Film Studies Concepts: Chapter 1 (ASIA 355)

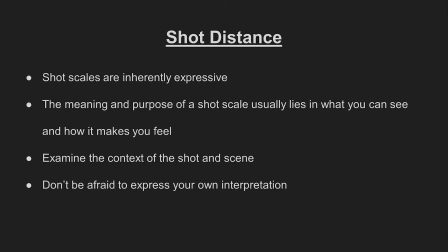The expression and meaning of shots are also heavily context dependent and can be interpreted in a number of ways.
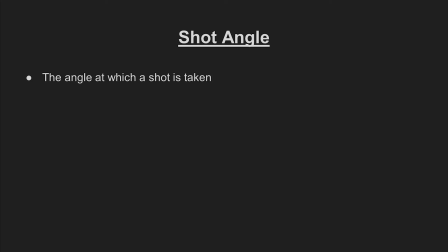Besides distance, the angle in which the shot is taken can also take on expressive qualities. The most common shot angle you'll encounter is the eye level shot. This shot places the camera at the same level as the eyes of the characters.
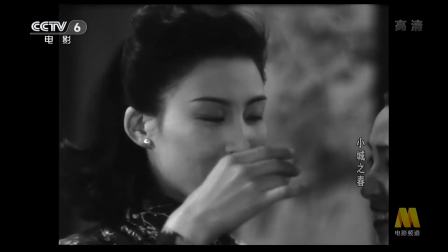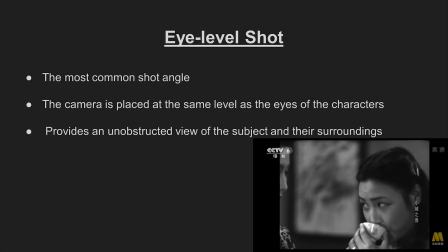Eye level shots provide an unobstructed view of the subject and their surroundings, and can be used if the filmmaker does not want to call attention to the camera.
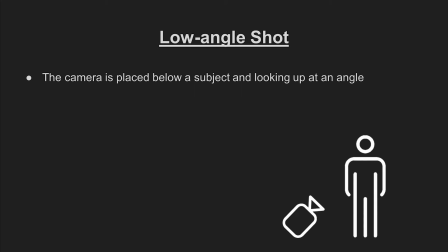When the camera is placed below a subject and looking up at an angle, it is called a low angle shot.
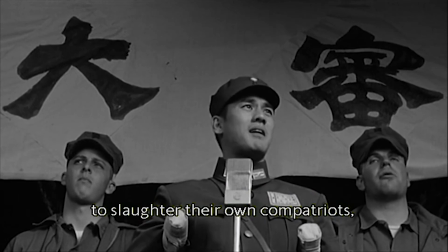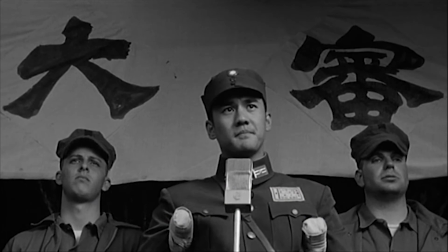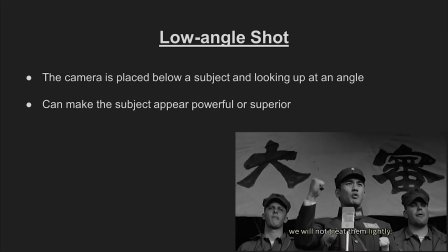This angle can suggest a sense of superiority and power of the subject in frame.
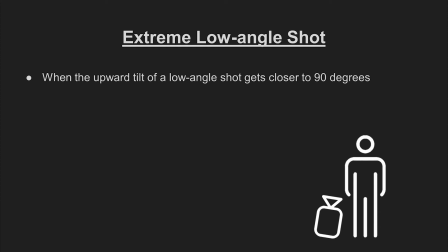When the upward tilt of the camera gets closer to 90 degrees, we can consider the shot to be extreme low angle, or worm's eye view.
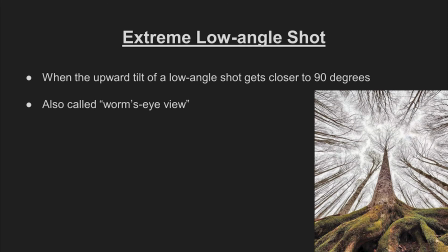It makes sense because it kinda looks like what a worm would see when they crawl out of the ground in the morning.
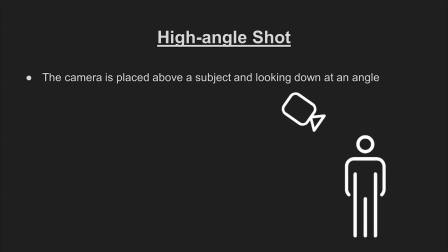A high angle shot, on the other hand, is when the camera is placed above the subject and looking down at an angle.
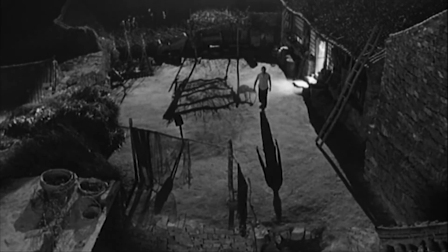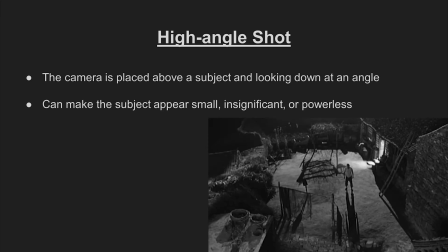This perspective can make the subject seem small, insignificant, or powerless.
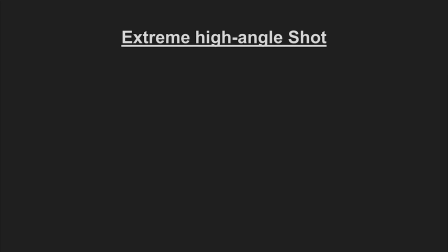If the downward tilt of the camera gets closer to 90 degrees,
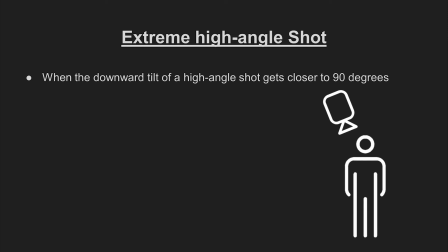the shot can be considered extreme high angle, or, as you might have guessed, bird's eye view.
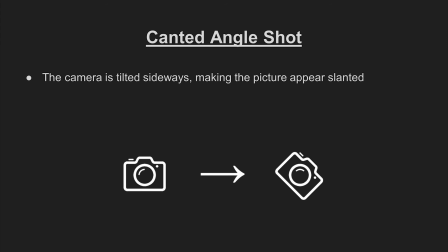When the body of the camera is tilted sideways rather than up or down, the image produced will appear slanted. This is what we call a canted angle, or a Dutch tilt.
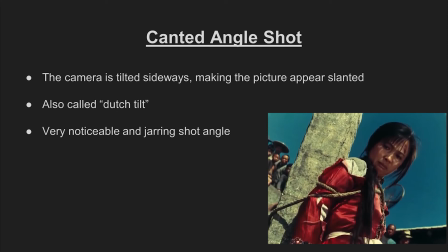This angle is easily the most noticeable, as we rarely see the world this way in our everyday life.
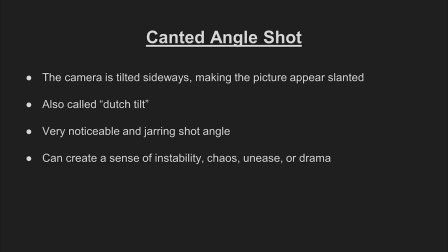The Dutch tilt is often used to produce a sense of instability, chaos, unease, or drama within a shot.
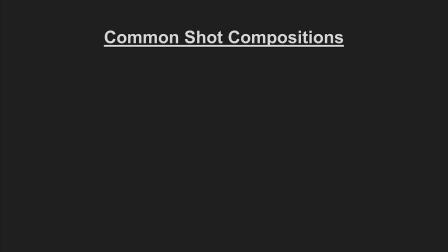Now that you know all about shot scale and angle, let's take a look at some common shot compositions. A master shot is one that includes much of the set, prop, and characters all in one.
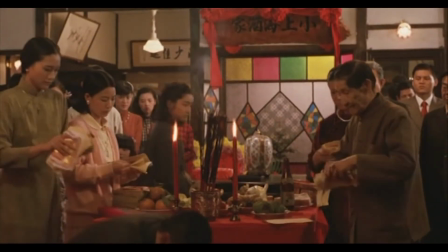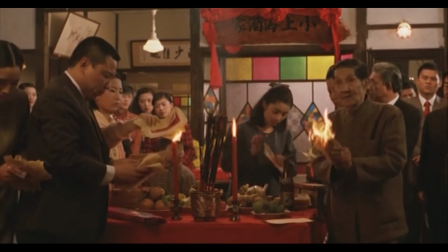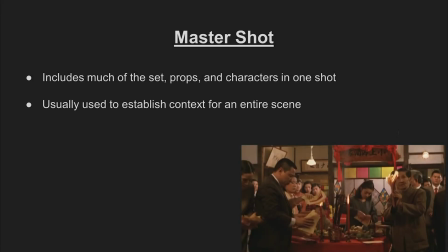It is usually used to establish context for an entire scene, especially in older films. As you might expect, they often take place at the beginning of scenes in order to help in orientation. Two shots, as the name might suggest, feature two characters occupying most of the frame.
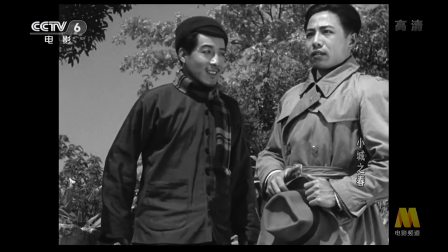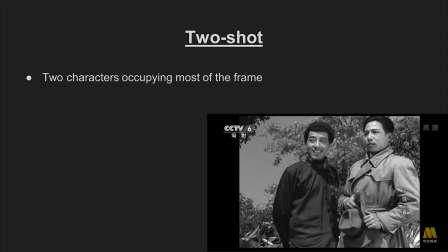This shot can be used to present character interactions in a way that provides equal visual weight for both characters.
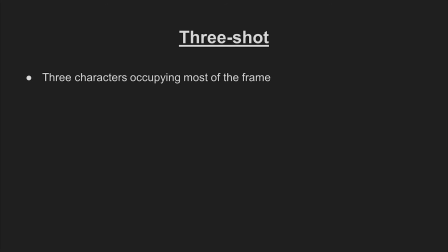The three shot is very similar. The only difference lies in the number of characters on screen.
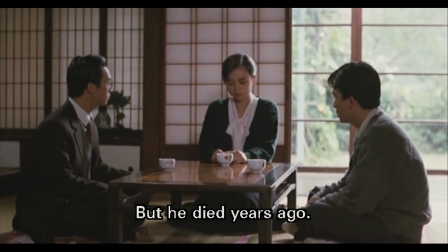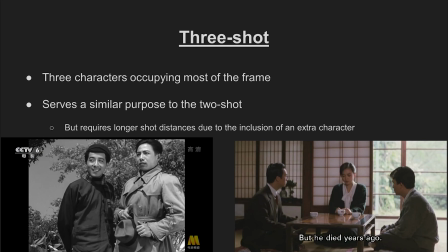But be sure to pay attention to the increase in shot distance, as the frame needs to compensate for one more character.
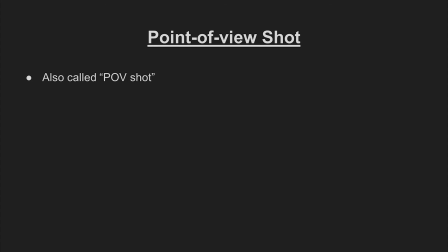The point of view shot is also known as the POV shot. A POV shot is assumed to be taken from the exact point of view of a certain character.
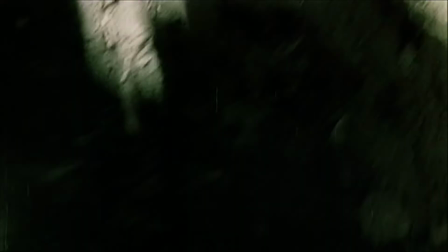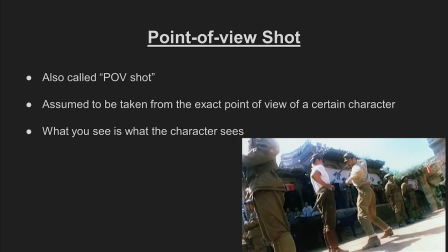What we see is what the character is seeing. The POV shot is distinct in that it provides the subjective vision of a character within a film's world,
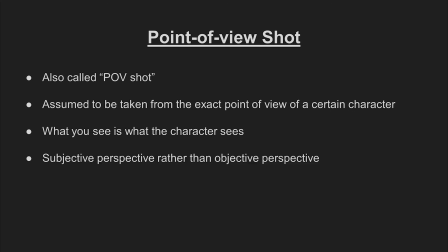rather than the seemingly objective vision of the filmmaker.
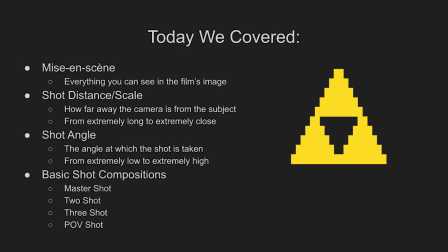You made it! That's all for this chapter. I hope you have learned lots and had a good time doing so.